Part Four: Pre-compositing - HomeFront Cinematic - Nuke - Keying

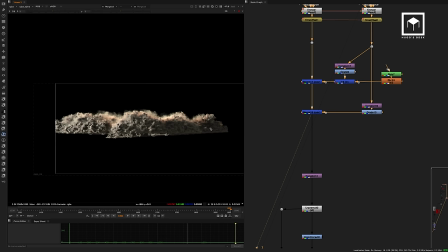(28:48)
And so that means that using both sections of the smoke. Then there's the other side, so it gets merged even on another side as well. So we are basically using it three times to make the pyroclast cloud bigger.
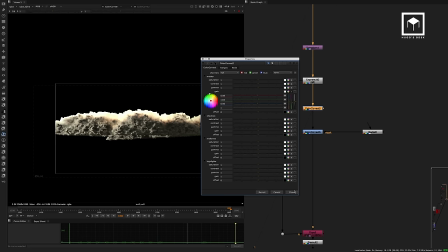(29:00)
Gets transformed a little bit. Unpre-multiplied for color correction. Gets color corrected. Color correction, very simple gain, tinting.
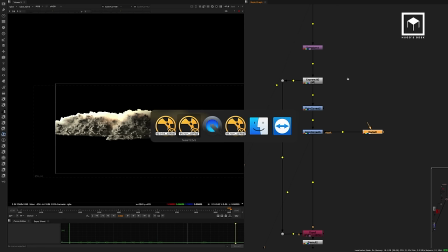(29:10)
Some color correction on the bottom here, because the nuclear explosion is supposed to be there, so it's a bit less. Then it gets pre-multiplied with the original alpha channel. Then we move on here.
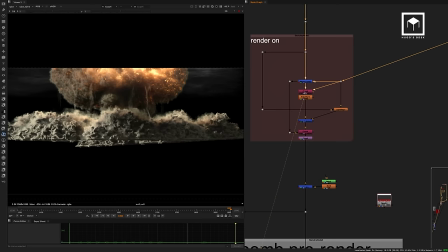(29:24)
Basically have the actual mushroom with the smoke on top. Then it gets merged on top.
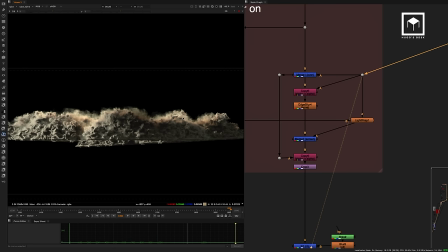(29:30)
They get merged, both of them. There's a copy of an alpha channel from this area here.
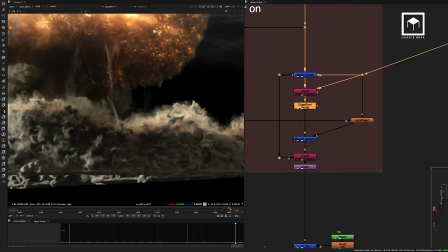(29:35)
Gets an edge blur. This edge blur is basically just edge blurring only the smoke.
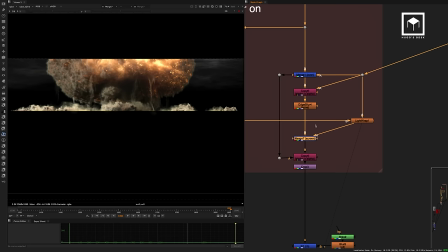(29:41)
Then there's a light trap as well. The light trap is between the smoke and the atomic bomb.
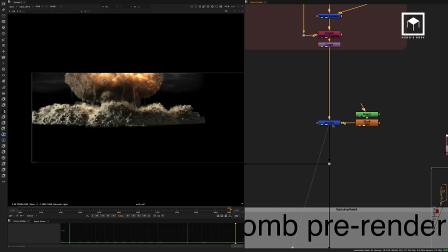(29:46)
Just gives it a little less, a little better integration on this side here.
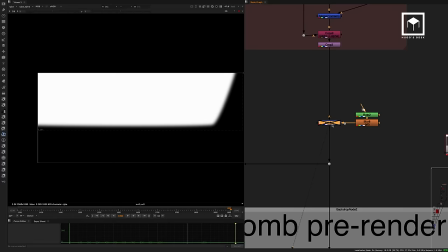(29:49)
Then there's a cut, basically roto shape to cut the bottom area of the scene.
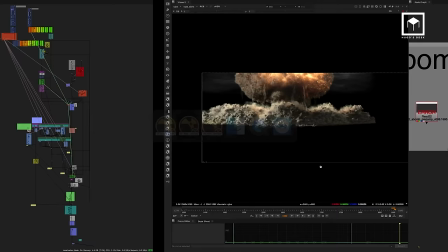(29:57)
And that gets rendered. So this was the actual render that went to Nuke.
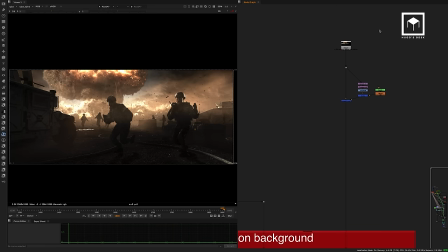(30:02)
And so if I go back to the comp here, I can show you exactly what I mean.
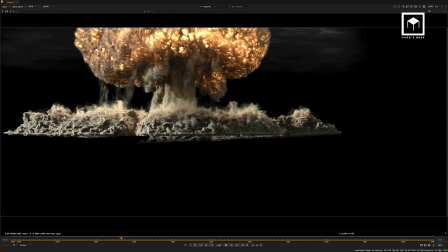(30:07)
So that's the actual render. That's the pre-comp, pre-comp 8. And this is the final explosion.
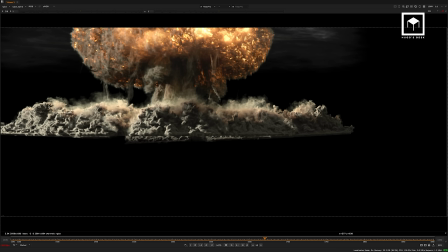(30:12)
As you can see, we have the cloud on the foreground. Of course, this will be cut by the CG. They are a merge of three renders.
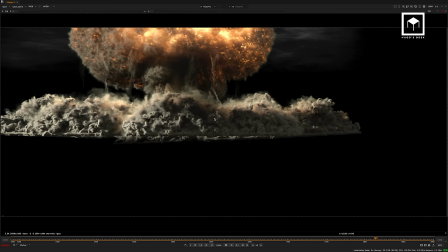(30:19)
So basically we, well, two renders. The middle section is one of the renders. Then this side is the same render with the time offset.
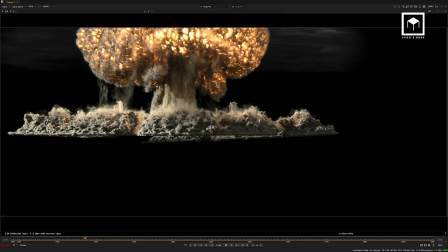(30:25)
And that side is the other render. Then we have the main nuclear explosion, which is two different Houdini explosions.
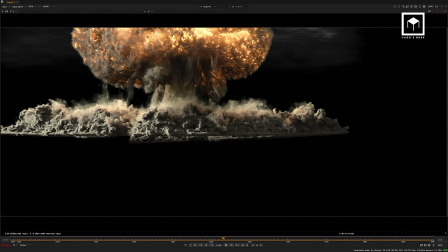(30:32)
Then we have some, as you can see here, this fire that is going on on the top here is literally a piece of stock footage repeated with some displacement.
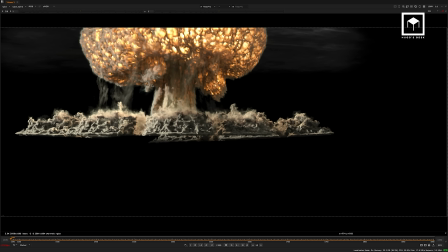(30:43)
And then we have all these kind of smoke layers
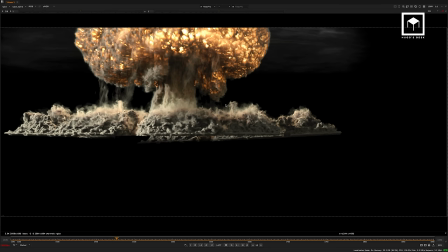(30:47)
that come out of the explosion and come down vertically to the floor.
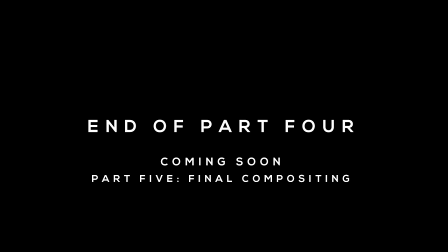(30:53)
I think one Brookhouse did an amazing job with this explosion and this pre-comp as well. So kudos to him. He's an amazing composer. Please don't forget to leave a comment. I would love to know what you think about these videos. And of course, let us know how you did your shots. Our community thrives by sharing knowledge, so we're all so eager to know how you achieve your complicated visual effect shot.
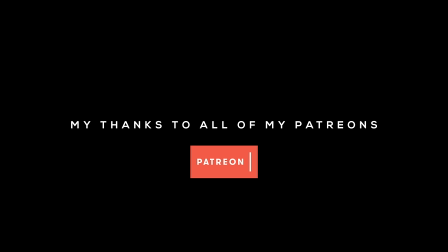(31:21)
Hope you've enjoyed these videos. Thank you so much, and I'll see you around. Goodbye.